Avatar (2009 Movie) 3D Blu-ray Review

He really took things up a level by giving the plants this luscious luminescence so that the nighttime scenes,
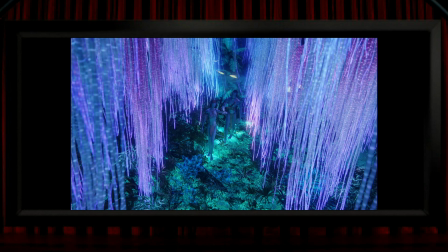[4:10]
which can be a problem for 3D, look every bit as good as, if not better than, the daytime stuff.
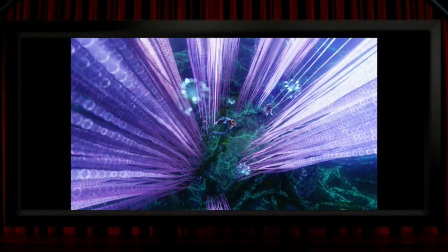[4:16]
And the view here is one of my favourites in the film, as it's a combination of these shimmering pearlescent vines, and it's a top-down view filled with natural lines of perspective, and some of those little floaty seedling things, and it's all at an important dramatic point in the film.
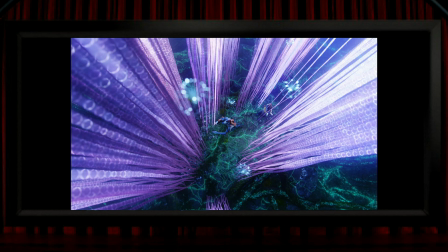[4:31]
I honestly don't understand how anyone with functioning binocular vision could look at a shot like this and not respond extremely positively to 3D.
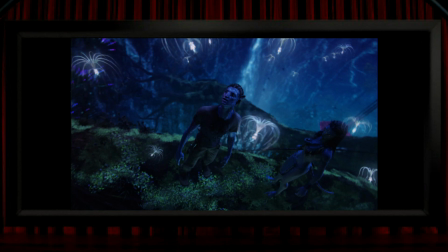[4:38]
It's really stunning stuff. And it's using powerful 3D at important points in the film where Cameron really shows what a master 3D director he is. I think a lot of people mentioned this scene. It's a genuinely beautiful piece of 3D where the seed things float around in negative parallax in a completely captivating way,
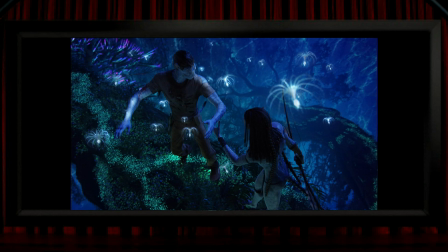[4:55]
and again it's at a pivotal point in the story. He's using his best 3D at crucial points.
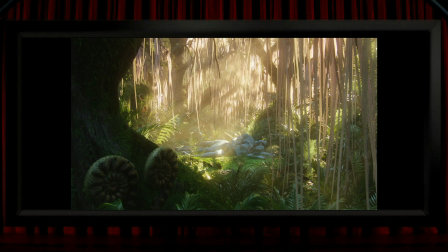[5:01]
He does it again here, immediately after something significant has just happened between the two main characters, and immediately before something else dramatic happens.
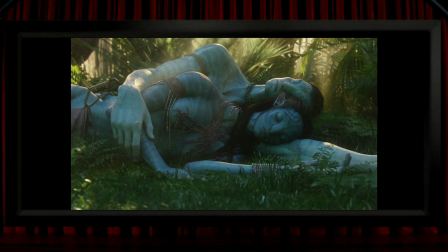[5:09]
And you can barely see it in this 2D still, but the floating particles in this shot make the 3D stand out in another of the film's key moments.
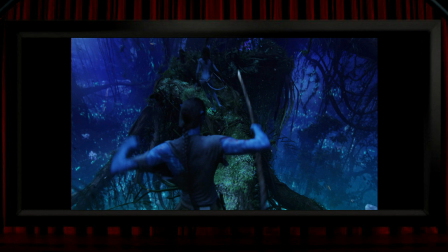[5:16]
3D can always be really effective at conveying a sense of height, and as I think most of us have a bit of an awkward feeling to some degree when high up,
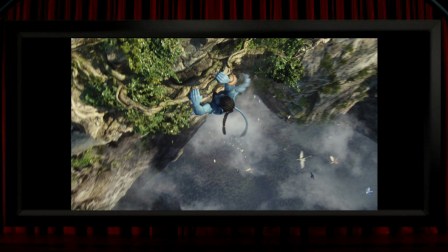[5:24]
it increases the sense of unease and danger significantly when a film shows height in strong 3D, and there are several of these moments in the film, all of which are really powerful.
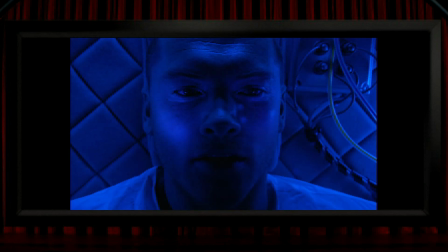[5:32]
Going back to the beginning of the film, the use of 3D that I think first hits us in a literally tiny but also magical way is this moment where there are some out-of-focus blobs floating in front of Sam Worthington, and when Cameron pulls focus on them, it's the first gentle but excellent piece of 3D in the film.
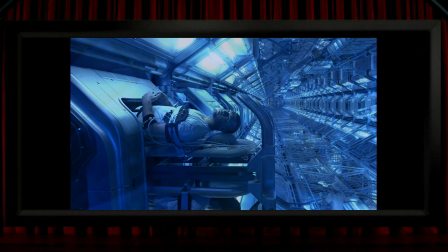[5:50]
And what's so clever is that immediately after that he then hits us with this first really stunning view, the vast amount of depth in this shot of everyone waking up from their pods.
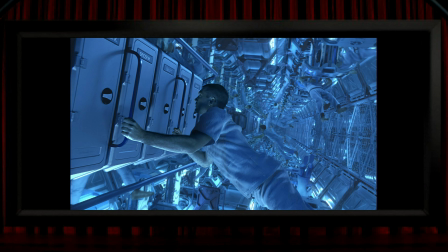[5:59]
And as this shot unfolds, he increasingly fills the screen with more people, which just makes the 3D more impressive, and the shot's held for a good long time, so you really start to notice details in the structure of this place that you wouldn't normally notice in 2D.
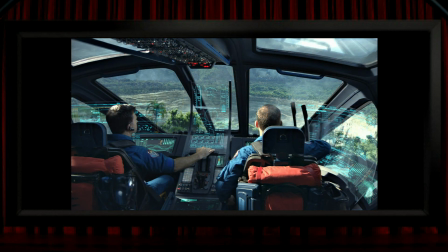[6:12]
Then there's this amazing view when we get the first taste of mixing graphic overlays with live action, and it's spectacular. Nothing like this had ever been seen before, and the 3D is spot on, it's strong and powerful, and there are several of these types of shots in the film.
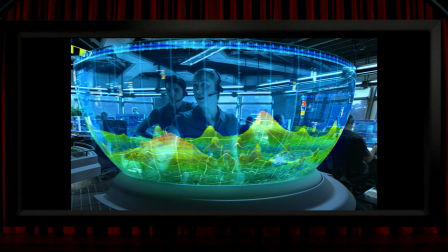[6:26]
I think by the time we saw the first one of these, I reckon most people in the cinema were probably thinking that they were witnessing the future of filmmaking, and seeing stuff like this in 2D is just a bit of a flat joke up against the 3D version.
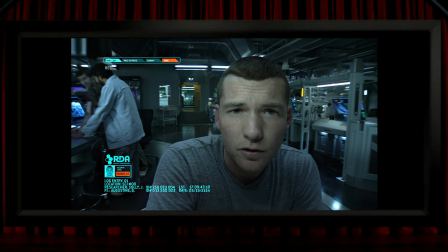[6:38]
I love that the way Cameron has some fun with 3D in the film too. Jake Sully's video logs are in 3D, not just the graphics overlays, but the entire image.
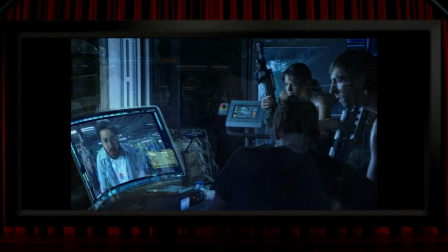[6:46]
And Cameron, being the perfectionist that he is, he lets us see that this is because Jake has a little stereo webcam with its two tiny lenses that you can just about see in the frame here.
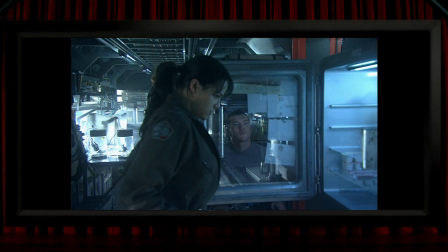[6:55]
Brilliant stuff. I also love this bit where we see the back of some photos taped to a fridge door, and then we cut to Jake looking at them, and of course they're in 3D.
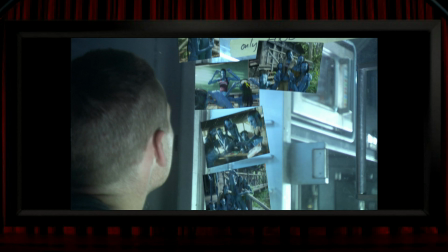[7:03]
They're like better versions of those lenticular pictures that have been around for years. Incidentally, I have a little lenticular Avatar picture on my fridge at home.
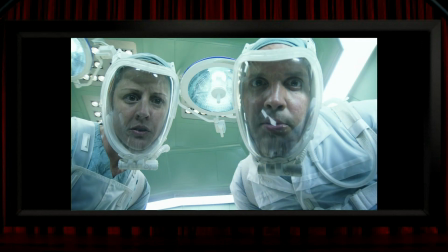[7:11]
Another moment that's both fun and shows us what a perfectionist Cameron is this first-person view. It's when Jake first wakes up in his avatar's body, and because the Na'vi have an interocular much wider than the human one, which I'm sure Cameron designed them that way as a nod to
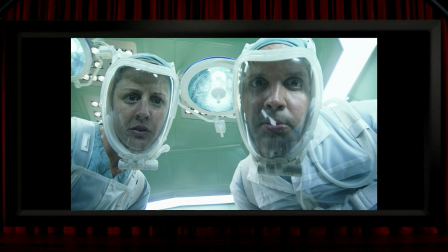[7:27]
3D, so with their big eyes being spaced further apart than ours, Jake's view of these two is slightly hyper stereo, so their faces look much deeper than you'd normally see them.
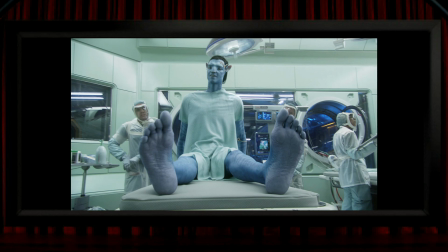[7:35]
In the same scene, there's another brilliant piece of 3D where the depth in composition brings a massive amount of emphasis to the avatar's legs, which of course is fundamental to Jake's character and backstory.
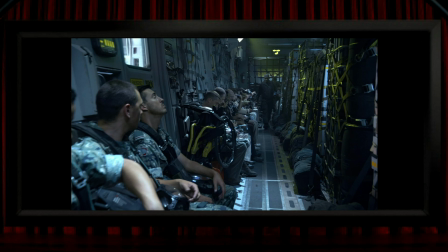[7:46]
As well as all of this, the film is absolutely packed with excellent compositions, which in any other 3D film would be noteworthy as great 3D stereography, but here they just seem sort of effortless, and when they're ordinary things shot on sets rather than the mesmerising world of Pandora, they maybe aren't the obvious stars of the show, but they're nonetheless superbly done.
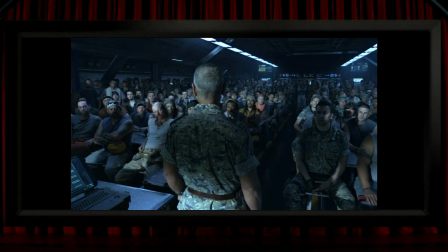[8:05]
And no one really ever says, well, what about that incredible shot in Avatar with all those rows of people? But this view is absolutely outstanding.